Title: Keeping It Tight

This is not a drill. Let's talk about keeping your video tight. Tightening up your video involves taking out what's unnecessary and maintaining the pace. Trimming, cutting, punching, and speeding up are techniques you can use to tighten up your video. You're likely to have extra recording at the start and end of a clip.
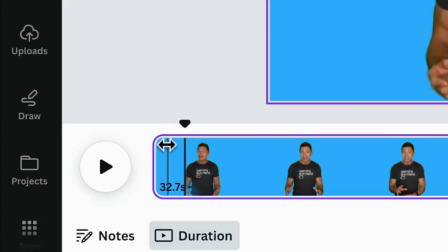[0:30]
Trim that away.
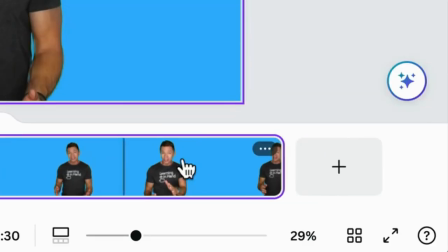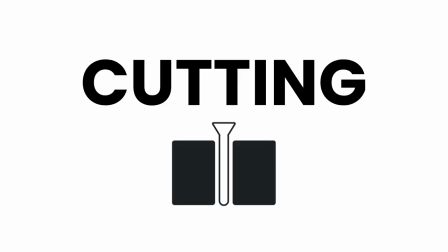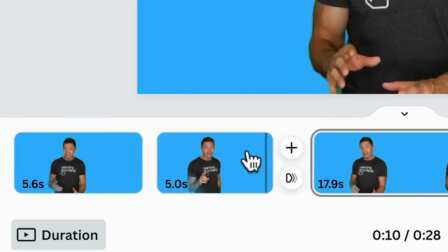[0:41]
Perform surgery and extract mistakes and long pauses. A popular video style is to embrace cuts. Jump cuts remove sections of video and they don't try to hide the fact that something was cut out. Jump cuts can be jarring but that might be what you're going for.
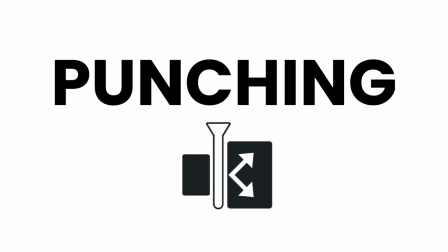I'm not a junk cutter, but I am a puncher. Let me explain. When I feel like I've been talking for a while, I'll do a cut and scale up the clip. Then, a few seconds later, I'll cut again and scale the clip back down. It kind of looks like I'm shooting with multiple cameras and switching between them. Another way to describe a cutting and scaling is punching in or punching out. Punching in and punching out adds visual variety to my videos, but it also hides my flubs. Yes, I might punch in because I feel the need to change up the shot, but I also punch in instead of using a jump cut to edit out a mistake. It's not as jarring because your brain is used to the changes in framing.
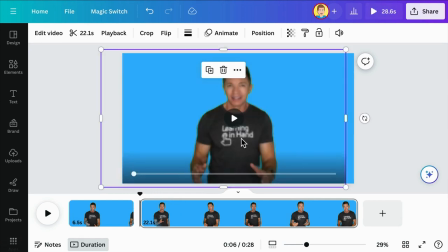[1:55]
Punching in and punching out isn't just for when I'm on screen. I frequently punch in and out in my screen recordings.
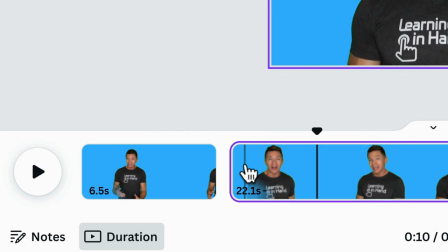[2:04]
I first show the whole screen as an establishing shot. Then I cut and scale to zoom into the relevant part of the screen.
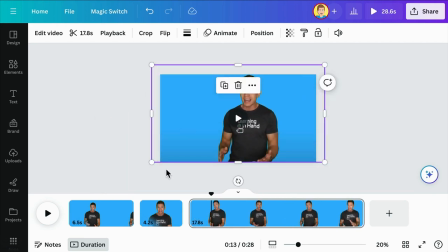[2:14]
It focuses attention and makes it easier to see.
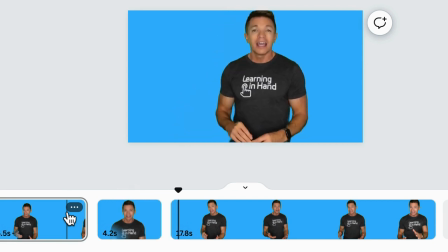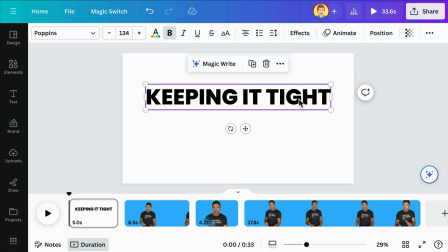[2:27]
If you're showing a demonstration and don't want to cut out any of the parts, you might speed up the video.
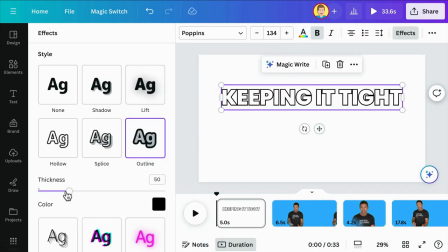[2:34]
If the video has audio, be sure to mute the audio. You can add a voiceover or music on another track.
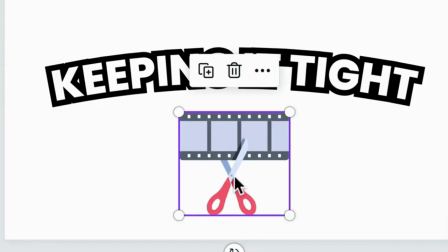If you want your audience to have some time to let your ideas sink in or you want to give them time to think, then by all means, slow down your video's pace. But in general, it's best to keep a peppy pace. Trimming, cutting, punching, and speeding up are tools you can use.